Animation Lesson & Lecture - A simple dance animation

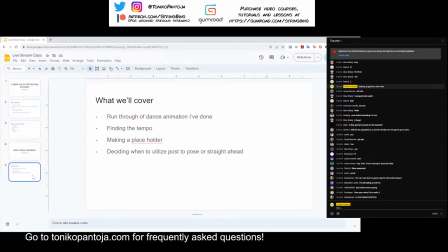I'm not just going to okay, I'm going to animate and dance and presto, here it is, done. I'm going to actually talk about the process of how I think about the dance and making a placeholder so it makes my life easier um, when I start animating the dance.
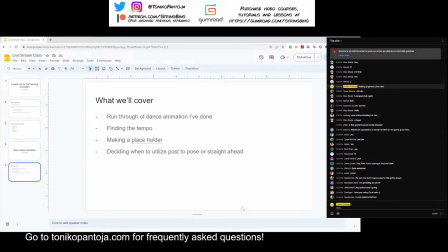Okay, so I'm going to show you some examples that I've done in the past, and they're nothing too great.
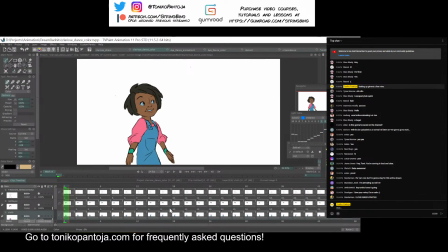All right, so you probably saw my Twitter account where I shared this type of stuff.
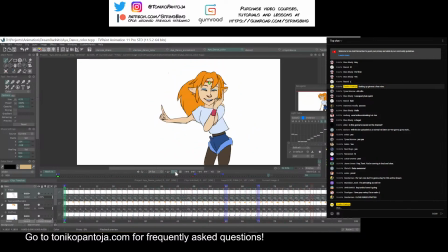And the thing about these dance loops, I mean, I cringe at these now because these are so old and my drawing sensibilities have changed since then,
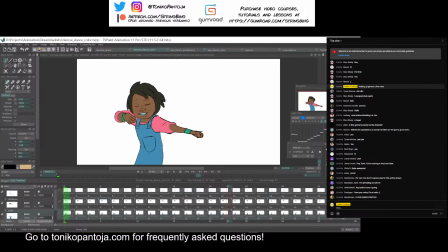is that they're actually pretty simple when you actually break it down. Because let's say I strip away.
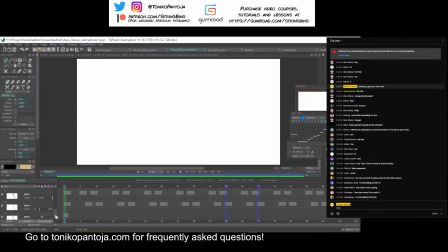let's say I strip away all the cleanup and maybe find the very rough stage of this animation. So this is what the rough stage of that dance loop looks like. That's basically what I started with and worked with.
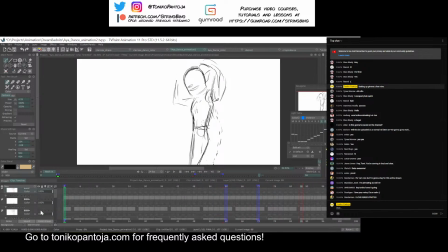Just something like this. And how I'm thinking about it is that I'm thinking of up and down poses. So if I actually flip through it, that's an up pose, down pose, up pose, down pose, up pose, down pose. And if you look at my timeline here, you can see that the timing is not just like all the way even.
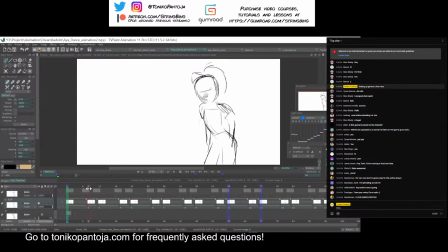It's more like as it comes down, it's much slower, but when she comes back up, it's faster. So it creates like a very bouncing ball sort of movement. So if I just played it, there you can actually kind of feel the beat. Whereas if it was more even, it'd feel a bit floaty.
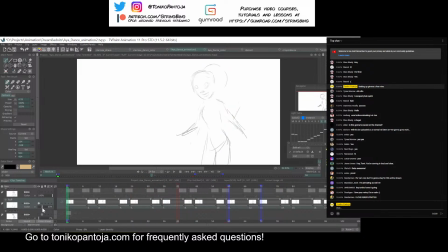And then after I did something like this, right, then I would do a sort of tie down pass just to make the drawings a bit clearer to me. It's still the same amount of poses. It's still the same up and down keys.
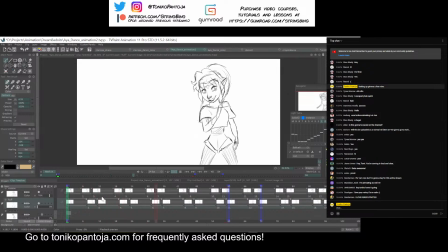It's just that I tried to make the drawings a bit more closer to model. And then from here, I would actually, in between those drawings,
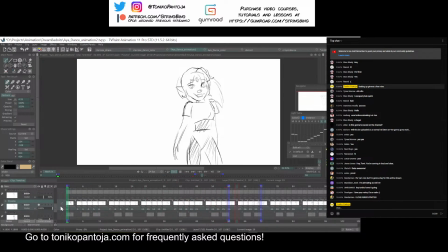and I tend to keep my in-betweens for tie-downs relatively rough and loose because I know that when I clean it up, that's when I start really caring about the line quality. I mean, I started out with something like this
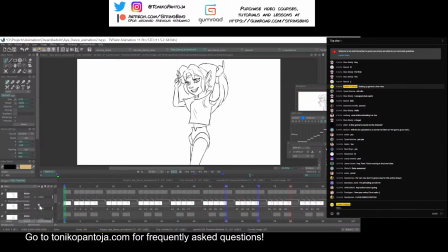and then started making more in-betweens for that until I came to... And I kept in-betweening it some more until, like... The drawings became more fleshed out, right?
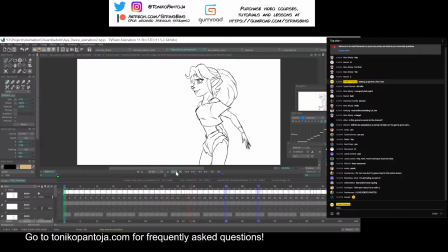So it would, I think this is what the final line art looked like. So, okay. So it's relatively, I mean, the way I broke it down, I make it sound simple. And I think when we're doing this dance animation for tonight, I'm going to try and simplify it.
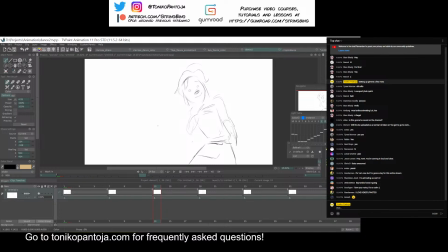So, like, of course, dance animations, this is like one of my first ones. I really did not like this because I didn't really know where it was going, so I scrapped that.
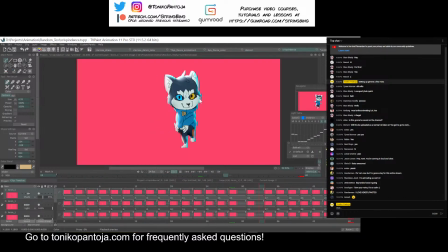Something like this, so this little guy dancing, is actually a bit more complicated because the thing is that I actually heavily referenced a shuffle live action footage, but there's a lot of steps, a lot of up and downs. Actually, I did a lot of this straight ahead, I think, from what I remember.
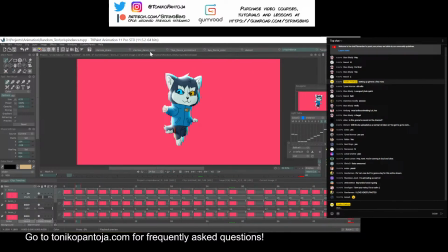It's been a while. But we're not going to be doing something like this. We're going to be doing something that's closer to this, all right?
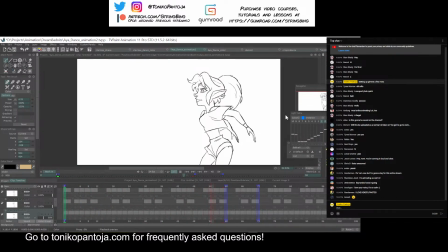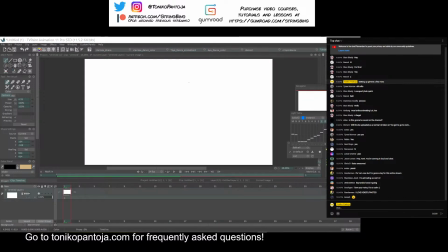Okay, and the character that we're going to use is actually based off my cat, Buster.
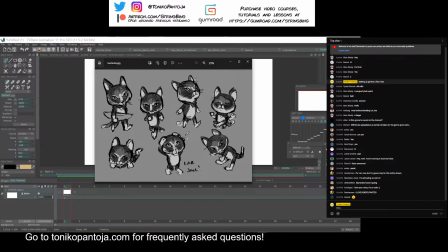So this is the character design that we'll be using.
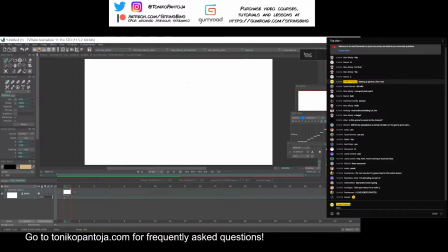Okay, so we're going to start animating our character.